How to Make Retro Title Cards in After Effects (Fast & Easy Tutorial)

Have you ever wanted to create a retro title card? Well, that's what we're going to do today. Let's jump into After Effects.
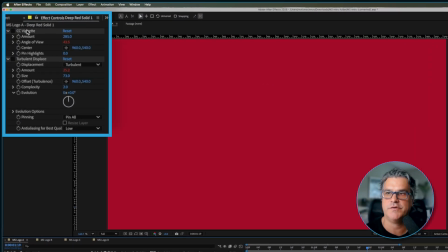0:05 This is just a red, simple background. And to this solid, we've got a CC vignette effect applied, which is creating these vignette borders.
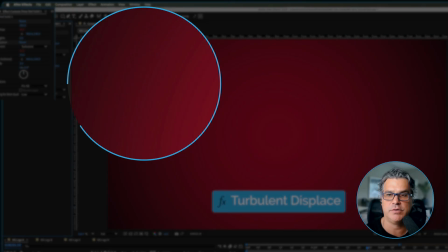0:13 And we also have a turbulent displace effect applied. And it's very, very subtle here when I turn it on.
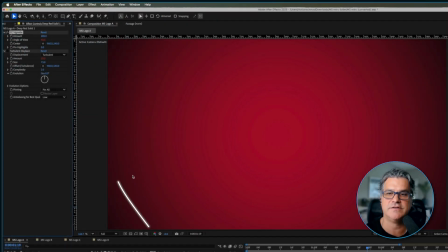0:19 You can kind of just see it here in the edges.
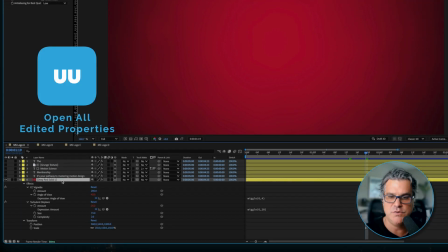0:21 And to both of these effects, if I go down to the timeline here and hit UU, you're going to see that there are expressions applied, wiggle expressions. This is one of my favorite expressions. I use it all the time for different keyframes like position, scale, or effects.
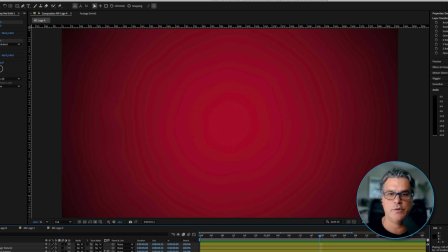0:35 So if I preview this, we've got some vignette that's kind of pulsing in and out. We've got a little bit of turbulent displace that's making some interesting movement on the screen here.
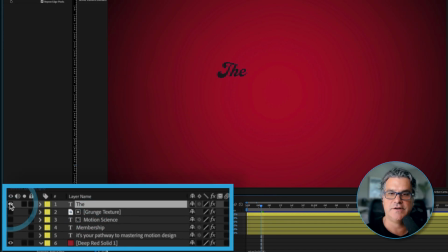0:44 We're going to turn on our type, and the type here says the, and then we've got motion science with some texture in it.
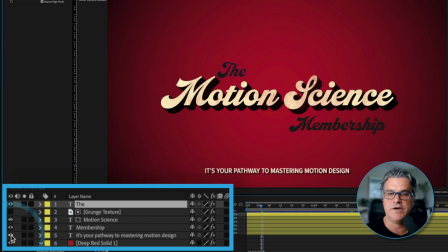0:52 We've got membership, and we've got it's your pathway to mastering motion design. Thought it'd be fun to create a retro title card for the motion science membership, and that's what this is.
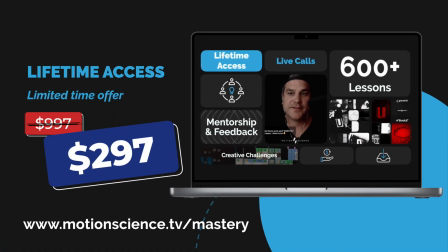1:02 If you haven't checked it out, definitely check out the membership. Now, these are very, very simple.
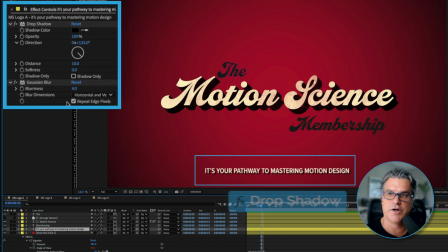1:07 It's your pathway has a very simple effect, a drop shadow applied and a very simple Gaussian blur.
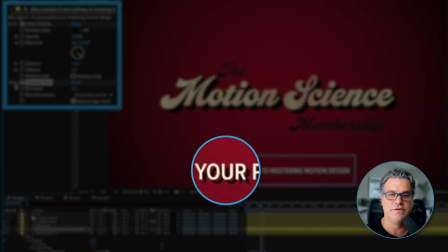1:13 Without, it's very clear. With, it's just kind of blurred out like we want it to be, right?
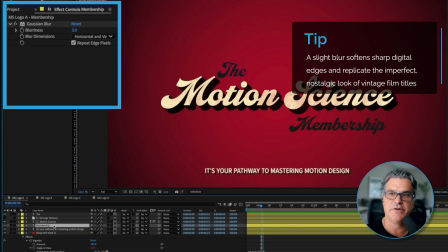1:19 We're going for that kind of old look. Membership has a very subtle 3-pixel Gaussian blur applied.
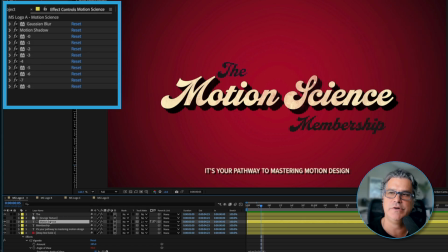1:25 Motion science has got a Gaussian blur applied, and then it has a preset we've got going on here for this kind of dark, deep shadow that extrudes from the type. And that's how we're getting this kind of black extruded look here.
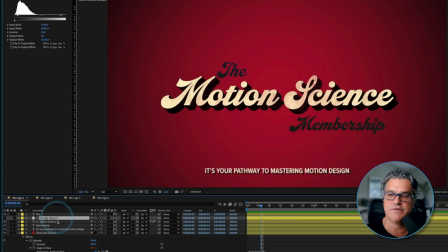1:37 And then we have a grunge texture sitting above motion science here. And if I turn that on, you can see this is the grunge texture, and motion science is luma matting that grunge texture to create some very subtle texture that we can see here within the letters.
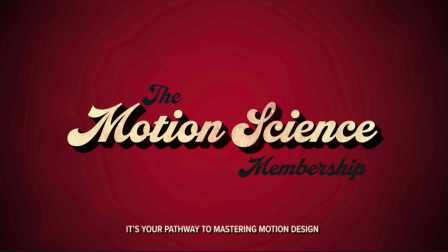1:52 And that's it. If I preview this, you're just seeing there's a little bit of movement on the vignette and a little bit of turbulent displace on the background.
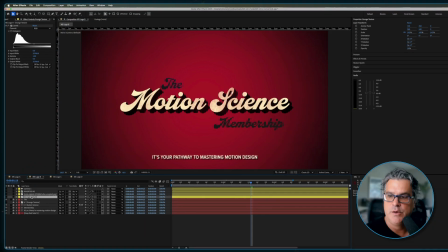1:58 Let's move into the next composition here. We've got our grunge texture here.
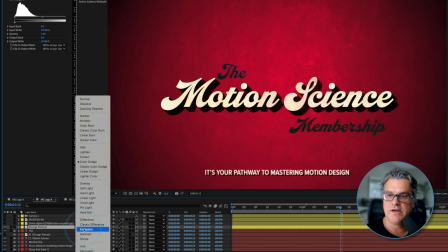2:02 First layer, we're going to turn that on. You can see it's set to a color dodge mode, and it's creating some nice texture over the top.
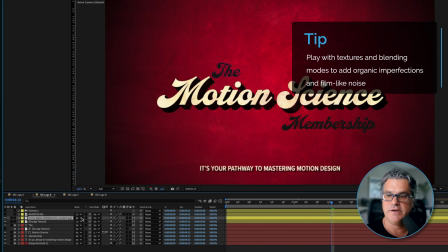2:11 Again, we've got another texture. This one is making it a little bit darker, set to soft light, like we can see here.
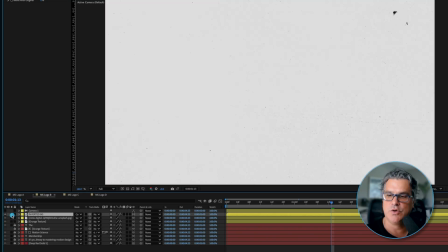2:18 And we've got the inverted background texture. Now, if I solo this, it is actually a black image with white specks,
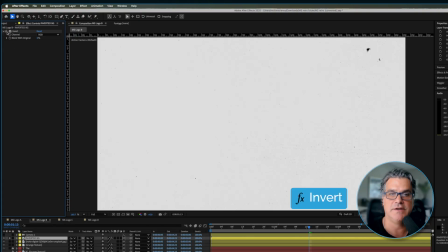2:26 and we've just applied the invert effect to make it a white image with specks here. If we play this, you can see this is creating some nice noise. This is from a texture pack from Motion Science.
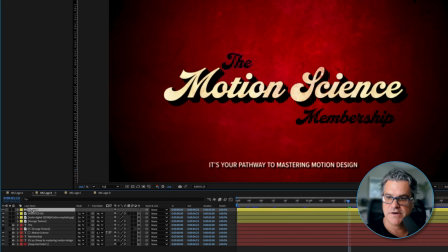2:38 And then on top of all this, we have a camera. If I hit AA, you're going to see we have depth of field turned on.
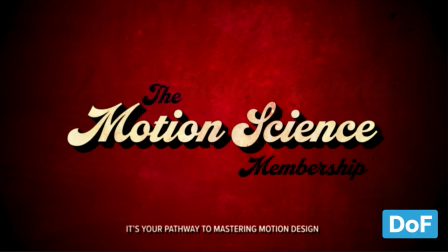2:44 So it gives it even more interesting depth to it.
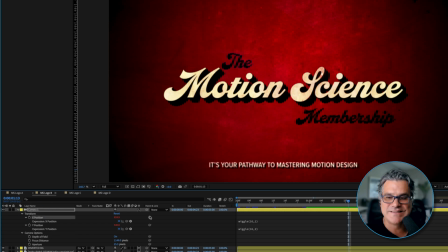2:47 We've got the camera moving slightly on the X position and the Y position. Again, we're using the wiggle expression here. So if I preview this, so you can see now we've got some jitter in our composition here.
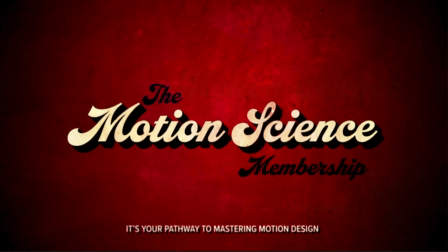3:01 So it looks like this is a film strip, right? I've got some other YouTube tutorials out there where I kind of talk about this.
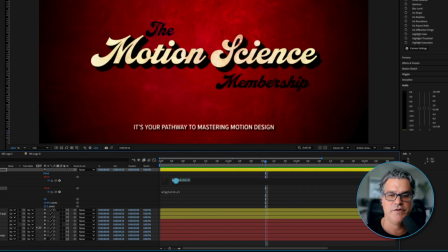3:06 But we're playing around with some different wiggle expressions here. We've got a value of 16, 1.
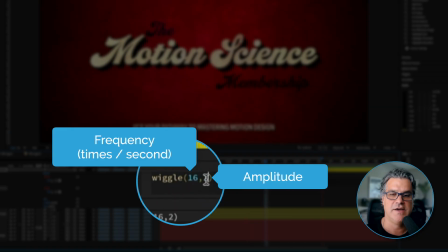3:12 This is a frequency and an amplitude, right? So 16 times per second, it's moving by 1 pixel on the X axis,
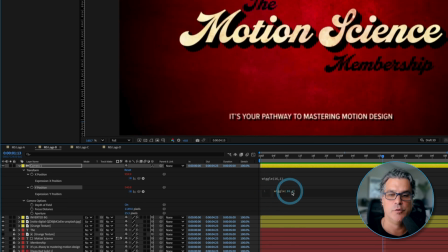3:21 and 16 times per second, we're moving by 2 pixels on the Y position.
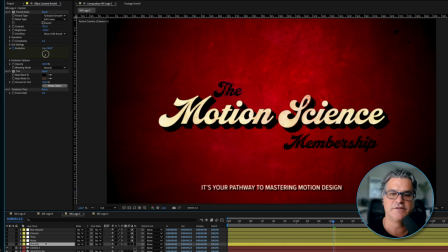3:27 So it looks like some interesting wiggle happening here. Now, this next composition, we've got some adjustment layers over the top here.
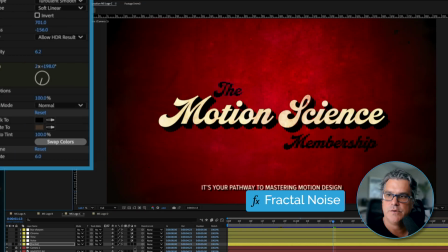3:34 This first one is a fractal noise adjustment layer with some tint and posterize time to kind of slow it down.
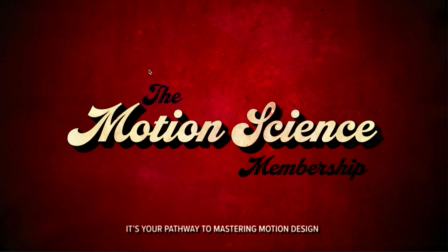3:41 So you can see it moving more when it's over the top of the background here. It's just creating a little additional texture. You know, look here on the edges, you can kind of see it there.
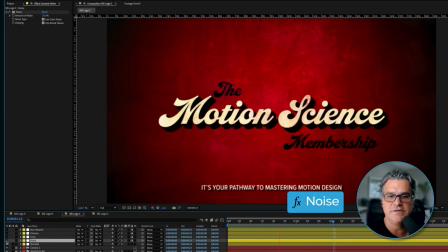3:50 The next one we have is an adjustment layer for noise, and this gives it more of that analog feel, a little bit less digital.
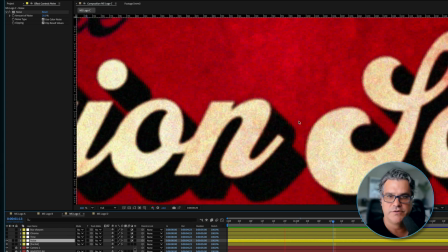3:56 You can see a lot of those noise particles. If I zoom in here, you can see them happening here.
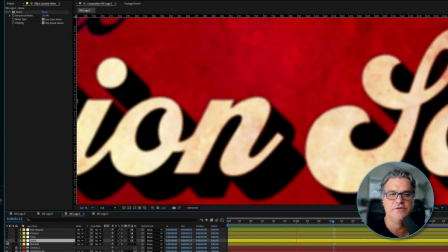4:01 If I turn that off, looks cool, but it's way more digital, right? So now we've got this noise, and maybe it's too much noise.
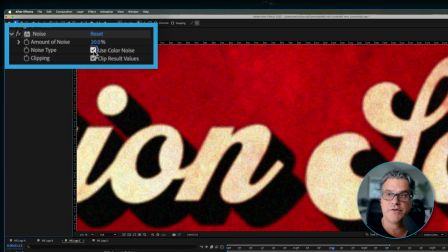4:07 Sometimes I tend to go over the top of the noise, but we could also turn off color noise and just have it be black and white, which I actually prefer that.
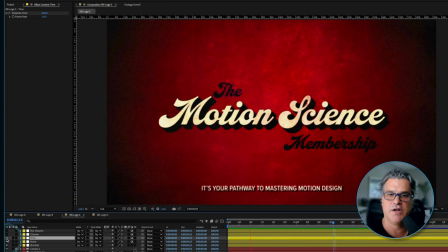4:14 I feel like it fits a little bit better here. Then we've got posterized time over the top. So now if we play that, it's going to make everything more steppy, right? Our composition is set to a frame rate of 24 frames per second. So everything's moving at 24 frames per second, but then with posterized time, it makes everything slow down to 16. So it gets more steppy. We could even decrease this to something like 12 frames per second and make it even more steppy.
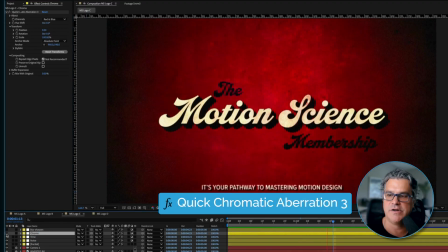4:39 Over the top of that, we've got chromatic aberration. This is just quick chromatic aberration 3.
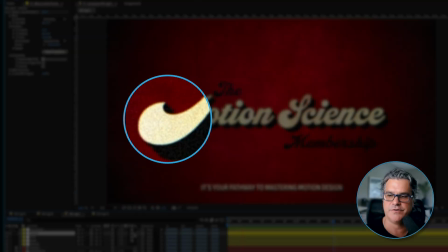4:44 It's just a very subtle effect that I apply to a lot of the work.
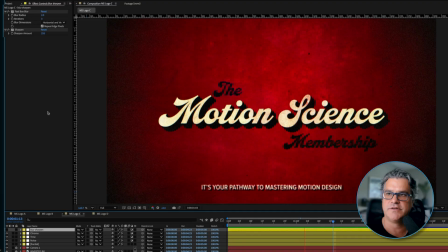4:48 And then a blur sharpen adjustment layer over the top, which has got a fast box blur and a sharpen filter.
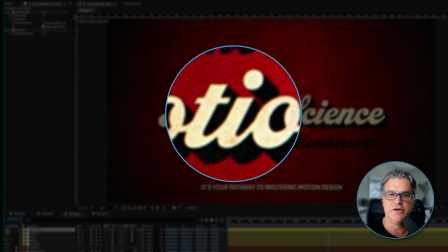4:53 So if I just pause this here and I turn this on, You're going to see now everything got this kind of retro look, right?
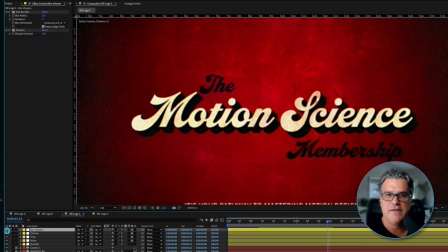5:01 Like this is without. Let's go ahead and zoom in again. And this is with. It's still kind of digital at this point. This makes it even more organic. So that's looking really cool. And we're going to take it one more step here.
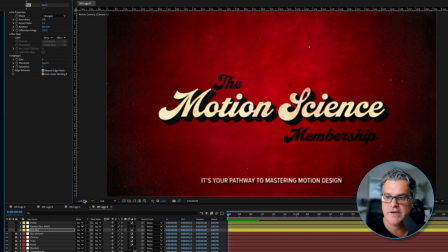5:12 This is just a camera lens blur effect with a simple expression applied to the blur radius.
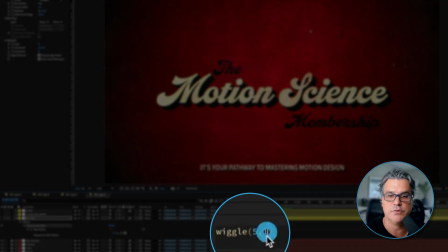5:19 5 times per second, we're going to adjust the blur radius by a value of 1.
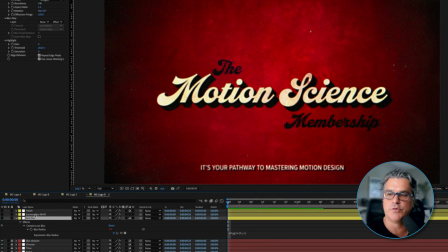5:24 And this adjustment layer is referencing this blur map on top of it.
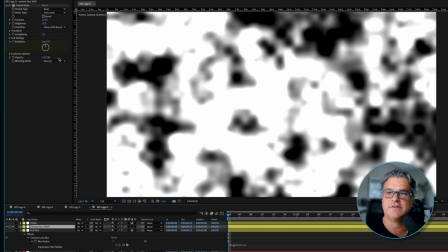5:29 If I solo this, you can see this is a fractal noise map, right?
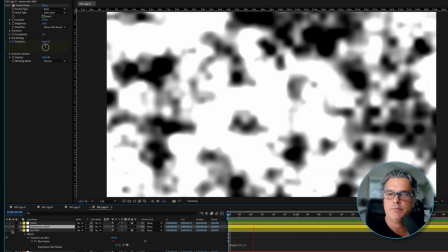5:34 Which is just slowly moving. And what the blur map below it is doing is it's looking at the white, gray, and black values.
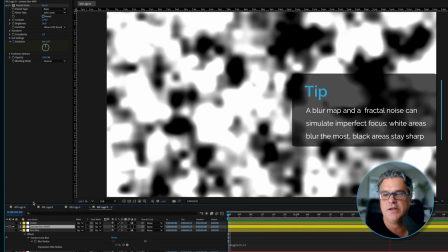5:42 And based on those values, it's creating blur over the image or it's not.
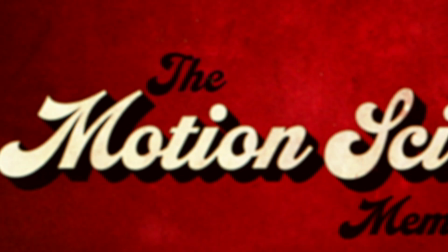5:48 So there's certain parts of the image that are more in focus and other parts that aren't. It's a very subtle effect, but it takes the work up a notch, right? It's all about these little subtleties in our finishing.
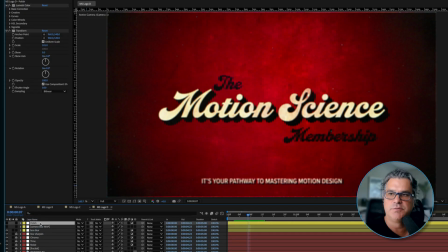5:59 And the final adjustment layer we have here is called polish. And that is just a lumetri color effect that we're doing some very basic correction on.
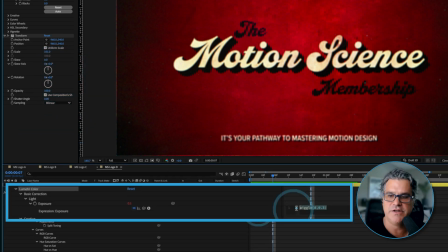6:08 And if I hit UU on this one, you're going to see we have a wiggle expression here that is applied to the exposure. A lot of old film has a kind of a flicker exposure pulse that happens throughout of it.
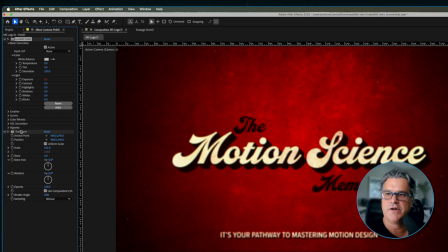6:21 If you study old film, you're going to see it. So that's what we're replicating here with lumetri color. And then we've got a transform effect applied as well, just scaling in 101%,
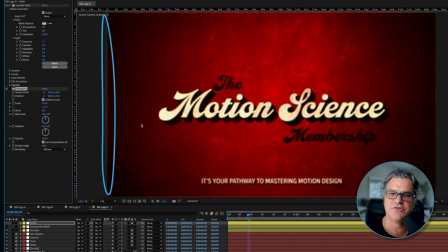6:30 because if I turn this off, you're going to see we have this edge here on the left, the top, the bottom, the right side. And so we just transform, we just push in just slightly here to get rid of that edge. And there you go.
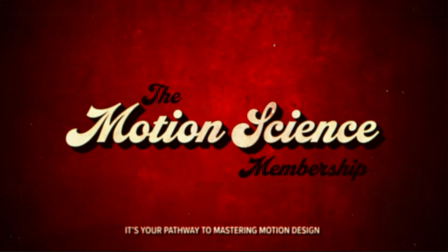6:41 There is our retro title card for the Motion Science membership. It's your pathway to mastering motion design. I think it looks super cool, super happy with this simple technique. I really hope you enjoyed this Motion Science motion design tutorial. My name is Cameron, and I'll see you next time.